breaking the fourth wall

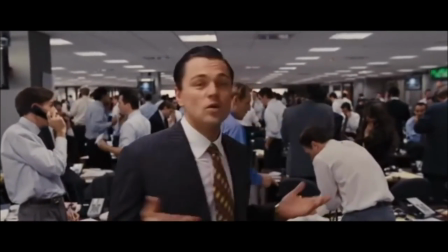4:07 His ability to grab hold of the viewer is what makes the character so beloved and sought after,
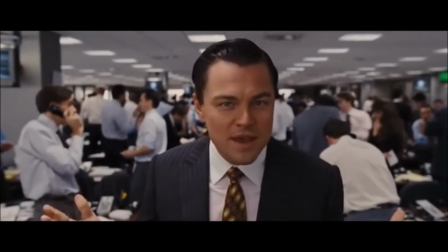4:12 something he would not have been able to do without the literary device of breaking the fourth wall.
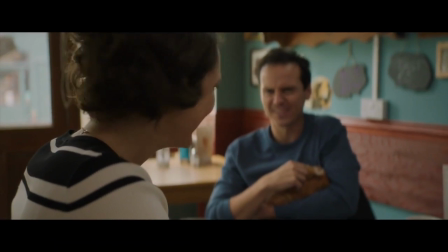4:17 He's a bit annoying, actually. What is that? What?
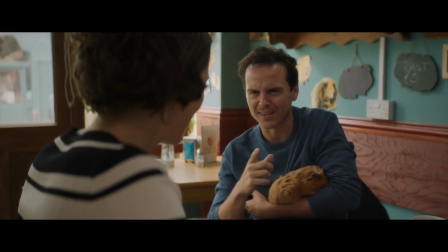4:22 That thing that you're doing? Nothing!
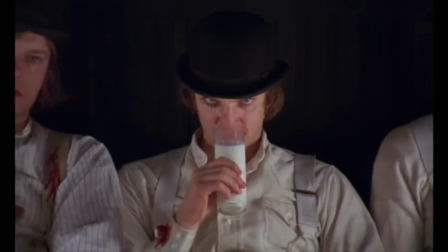4:25 The novel Breaking the Fourth Wall, Direct Address in the Cinema by Tom Brown states that directly addressing the viewer is a symbol of power,
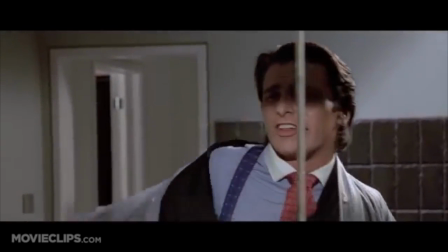4:33 and that characters that do so are central in their stories, and often villainous.
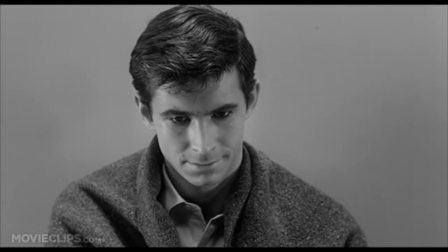4:37 Being the narrators of their own stories, characters who break the fourth wall are usually in a position of greater understanding within their fiction.
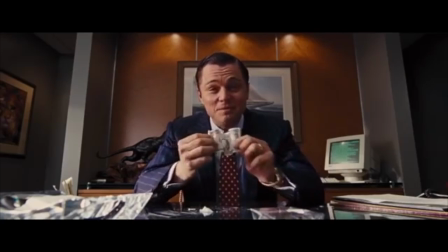4:45 Villains are fitting to this role as they often have a scheme that is unbeknownst to the other characters, putting them in a position of power.
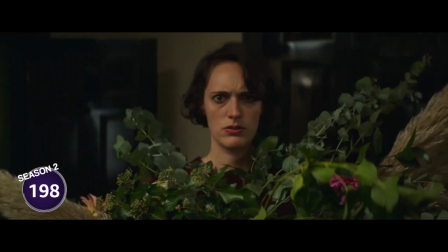4:51 By breaking the fourth wall, the character can share their motive or plan to the viewer without having to reveal themselves to others, which is ideal for a villainous character. In
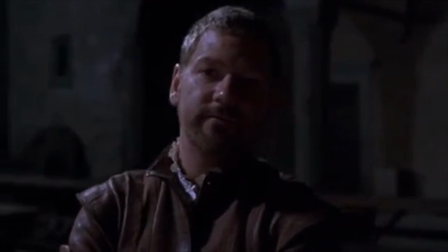5:00 Shakespeare's Othello, the antagonist Iago breaks the fourth wall multiple times throughout the play to discuss his inner monologue,
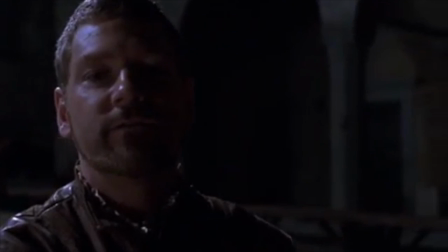5:07 his plans, and feelings, as well as to give contextual information about other characters in the plot.
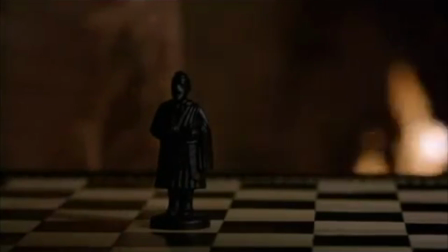5:12 Even with Iago's narration, many central questions regarding the play are mostly concerning Iago's motives.
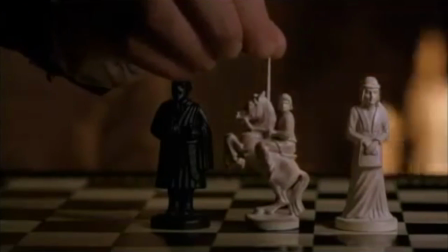5:19 Iago's use of breaking the fourth wall is not to hide vulnerabilities, but the lack thereof.
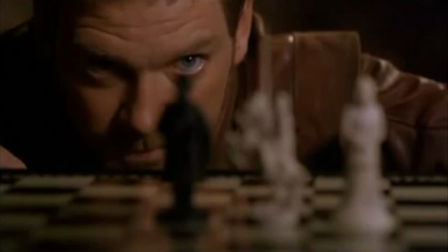5:25 To other characters, Iago is a loyal and supportive friend who cares for others. However, through directly addressing the audience, his true colors are revealed as he displays psychotic tendencies and violent urges.
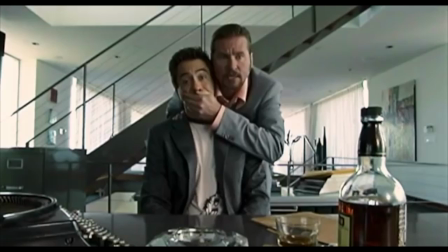5:38 How am I then a villain?
Breaking the fourth wall is a detached yet personal way of connecting with the audience.
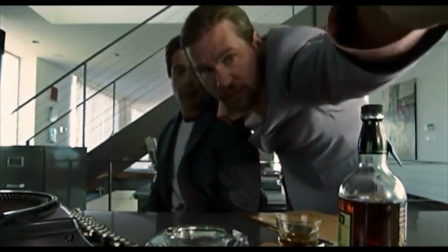5:45 It allows for the villain to be dishonest with characters and confide in the viewer like a friend, giving a clear understanding of their intentions.
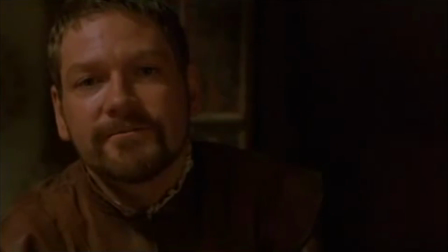5:52 By talking to the viewer, the character is typically less present in their own relationships and surroundings,
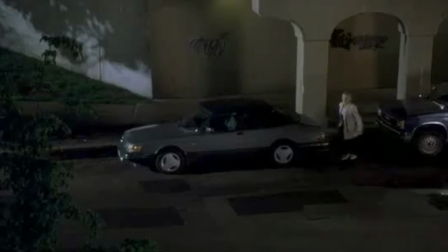5:57 as well as less vulnerable to other characters, because they are busy maintaining a relationship with the audience. This may take the form of an unlikable jerk, or a psychotic murderous villain. Either way, they both tend to end their movies with the same look on their face.
And now it's all over.
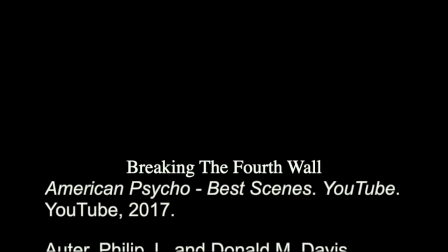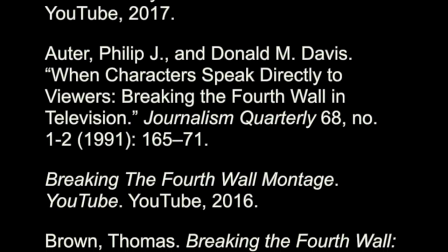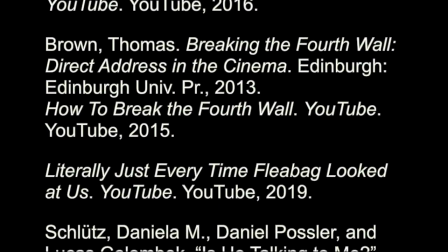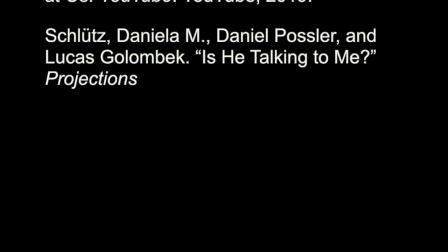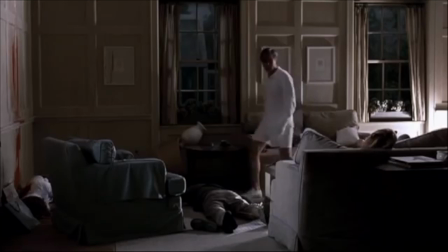6:45 Hear music, you see credits, you think it's over? Where's the remote control? Where's the fucking remote control?